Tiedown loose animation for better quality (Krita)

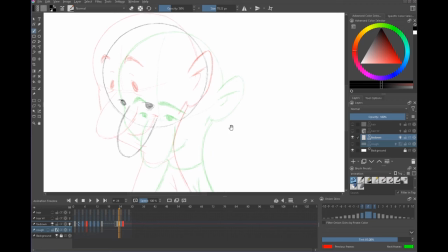22:43 And I'll tell you the 10% I would like if, and no one's listening, but if they were, give me an AI that can do these in-betweens. because if you wanted to bring back hand-drawn animation, an AI that could at least, or maybe even tight ones like from here to here, you might have in some scenes seven or eight or nine in-betweens and it's taking you for a complex character,
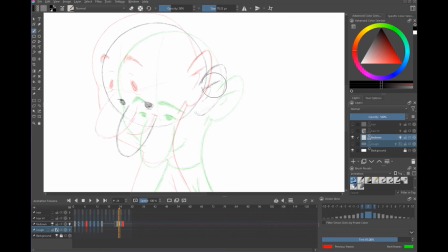23:03 maybe half an hour to draw one. Imagine a computer that can do it in seconds, right? So same thing with cleanup. You then double that for cleanup. Then you got to go in and repeat the process all over again. Imagine an AI that could do all those cleanup in-betweens and that will be something that gives control to a human artist that would enable them to do
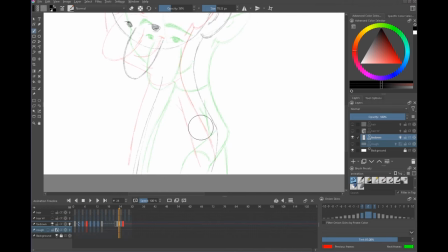23:22 something great because I'm telling you the one thing that is murdering the economics of hand-drawn animation is the in-betweens and it was the
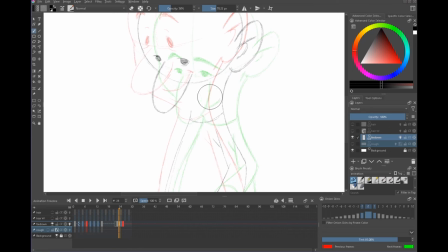23:31 grind, it was just at the Bluth studio, the fourth floor we call it the Roman galley because it was just four seats on each side and there were I think 20 rows, something like that maybe more, hard to remember now we always make jokes about one of the supervisors having the big Roman galley drum going ramming speed but that that's that's what
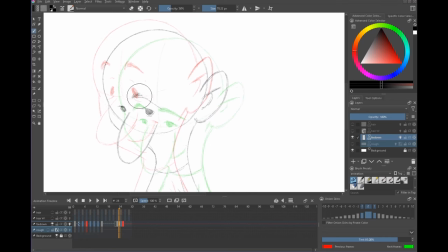23:49 you need you need these enormous armies of people and the economics just aren't there for that anymore but we could still have the economics of animators and assistant animators and then use a computer to do all of what i'm doing right now i've seen enough to know this should be done by a computer and um it would be
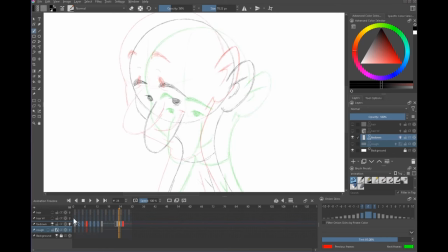24:05 great if it were because it's not fun um okay so let's get the mouth in there and now we can we're getting close enough now that i think we can see oh that face is looking so weird um so something's gone haywire here so what i'm gonna do
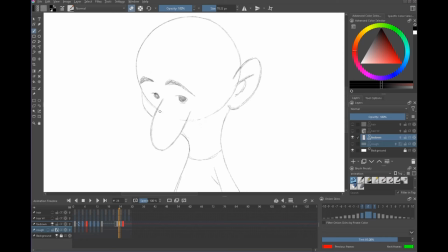24:21 is just change this mouth just bring it into there and move it up i'm gonna switch off the light table because it's not helping me okay so we're trying to cheat it out of this and i think too i'm kind of losing mass here on the jaw see what's happening here that this mass of the jaw
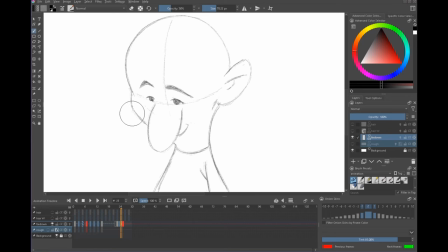24:38 is disappearing and it's looking very strange so what i'm going to do is make a correction to do this and I will continue with that correction here to just give it a bit more flesh and I've left the construction lines off but be about that
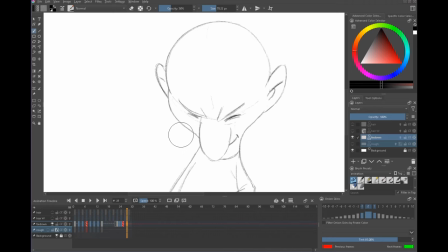24:56 okay go to the beginning and see how that feels so you see how
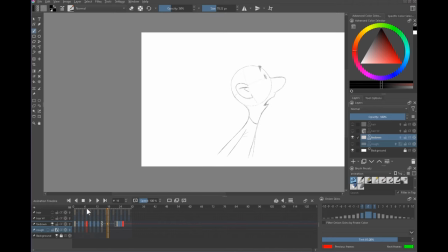25:01 bad those drawings I'm not gonna like sugarcoat that those drawings do not look good but watch what happens when we actually move so the drawings that we're really going to see are the the ones at the beginning certainly if we hold on that once
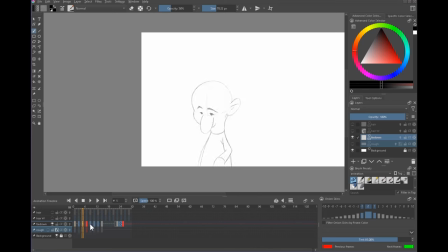25:14 we begin to move they kind of fly by really quick so i just want to get these good enough and then also use this as a demonstration of what we can get away with because one of my greatest kind of i think not failures but issues is i tend to get too perfectionist
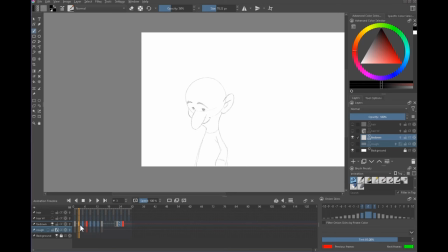25:30 about things and if you do go frame by frame over classic warner brothers cartoons looney tunes disney just go frame by frame over any given scene and you'll often see drawings that are weird like very strange so I'm just gonna clone this keyframe here paste frames and I'm going to continue the slow in here
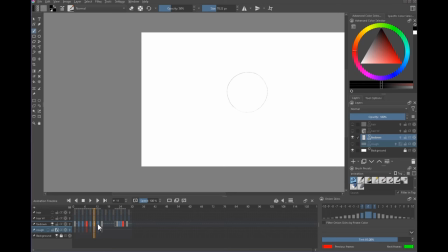25:49 so this is number 7 that's 9 11 13 15 I'm gonna go on this one clone keyframe paste keyframe and onion skin on
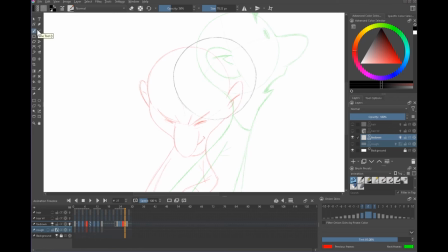26:00 and then continue here but it's very important that they are slow in like it starts to look kind of as close to this as possible.
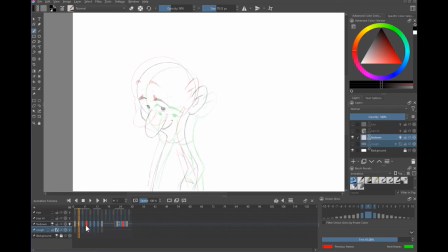26:07 A slow in really needs to be tight but because we snap out of motion here some of these dodgy drawings we're actually going to get away with them.
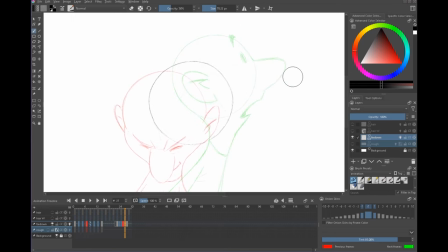26:15 So I don't think we're going to have that luxury in this green area here so let me just continue this process conscious of the fact that I need to like level up the drawing a little bit. Let's switch back on.
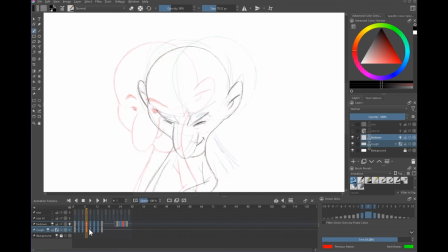26:28 I'm going to put on some of these reference frames so I'm going to click
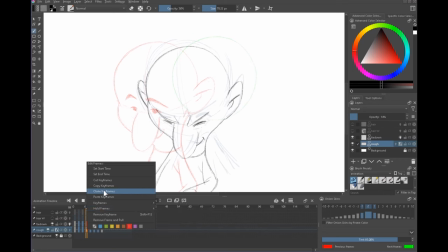26:33 on here we're on the rough layer clone keyframe paste keyframe
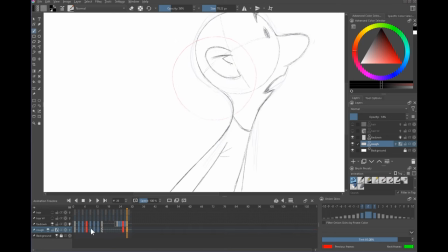26:38 clone keyframe paste keyframe and again we're working on this one clone keyframe and paste key so and i'm going to switch the opacity up a little bit because it's starting to fade out a little so now i can have a rough idea of where i had the nose before i only need this for a very brief reference
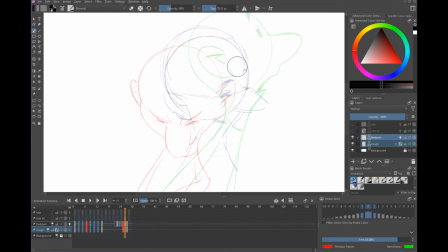26:56 oh and i'm on the rough flare so go to tie down and we should also be keeping the eyes closed just a little bit i wouldn't pop them open here it's another one of richard williams tricks when changing expression don't if you want the change in expression
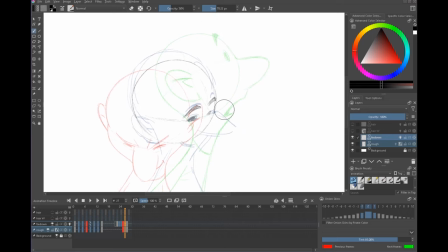27:11 to read don't change it in the middle of a fast head move you won't notice it if you want that thing to read you want it to happen as the character is either stationary or slowing down very very good advice okay the rest of that is is just rubbish.
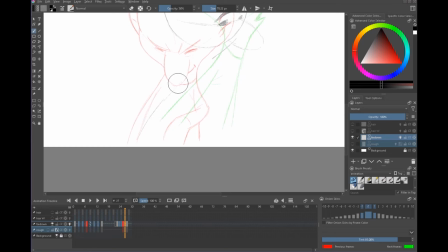27:25 I don't need any more than that. So let's go in and lightly sketch in the forms.
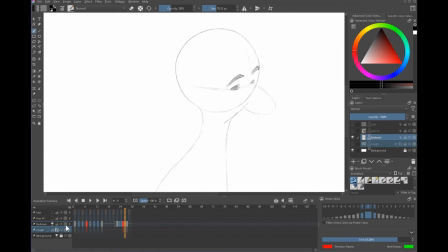27:32 I think I can switch off the onion back on for the ear. So again, the ear will be joining somewhere around here. We want it to go to there. And again, we want this thing to arc. So the ear should join somewhere along an arc path like that, be about there.
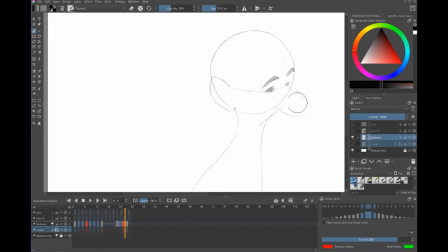27:47 Okay, onion off. Now that head's looking much better than the junky ones at numbers three and five. We're also going from this three-quarter view into a profile view. So I think on the next in between I'll start really favoring that profile view.
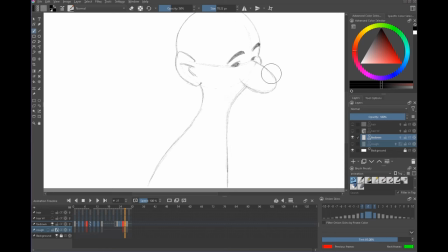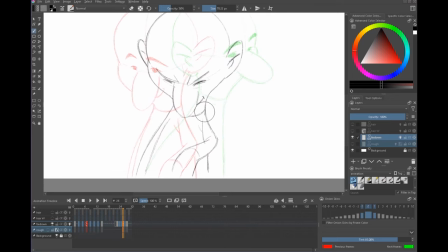28:10 So one thing to watch out for here is this leading arm which is going to pop off if we're not careful. Let's see if we go from there to there. It'll look like oof. So we still need to have that elbow moving around I'm beginning to move down as well because we only have a small number of
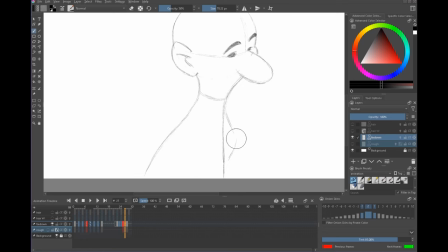28:27 frames here to play with one two three four so we do have to be conscious of the fact we don't want the this part body part to do anything too drastic you notice too I spent a bit more time I was actually on the phone with this and I just had a
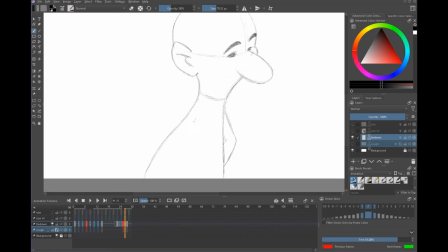28:42 luxury of a little more time just to put some lines down and they do look a lot better when you start putting a few more careful lines in. Lots of little light strokes and they look really nice. So we possibly can get away with having this hand pop around but here's the thing to remember and
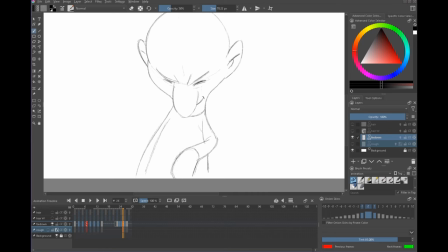29:00 this is one thing when we were animating by hand back in ye olden times it would be very easy to forget that these are color areas. So this is going to be say some sort of skin color. Now imagine if I go from this to that you're going to get a pop and not a good pop you're going to get a bad pop where this color area just goes and
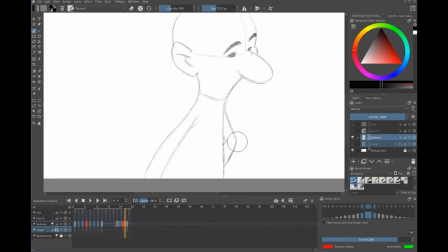29:18 disappears we do not want that so we need to do something that allows this color area to elegantly disappear off screen so that the color process does kind of affect how i approach this so let's do a different kind of solution here
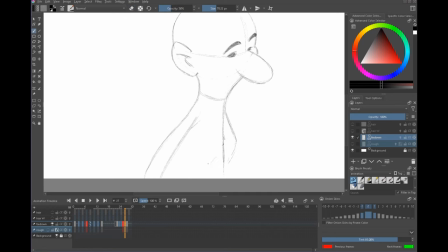29:36 where we see a little more of the color so maybe we don't have a thumb I don't want to really get into too much of drawing a hand but we should certainly have this color area be maybe sideways so it's a little smaller so it's beginning to ease off
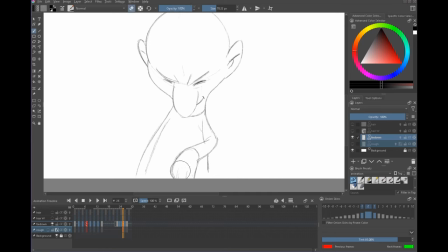29:55 screen the other thing to maybe make a little bigger here as that would be its largest size so this is the thumb
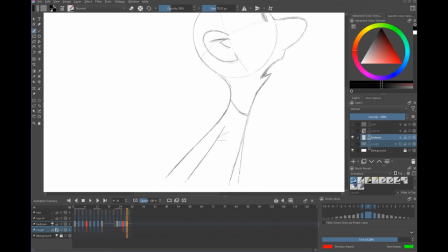30:06 Now here too, we're going to see this reaction where we see the take or the uh-oh, the seeing a flying saucer or whatever. So let's keep the mouth kind of,
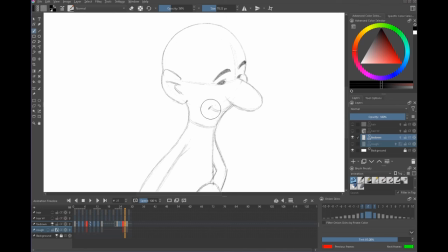30:20 we'll follow the Richard Williams advice and keep the mouth still sort of happy here so we get to see that the mouth go from here to there. So we have a better chance of noticing that emotional transition. Great, so now we have a lot of business to go from here to here.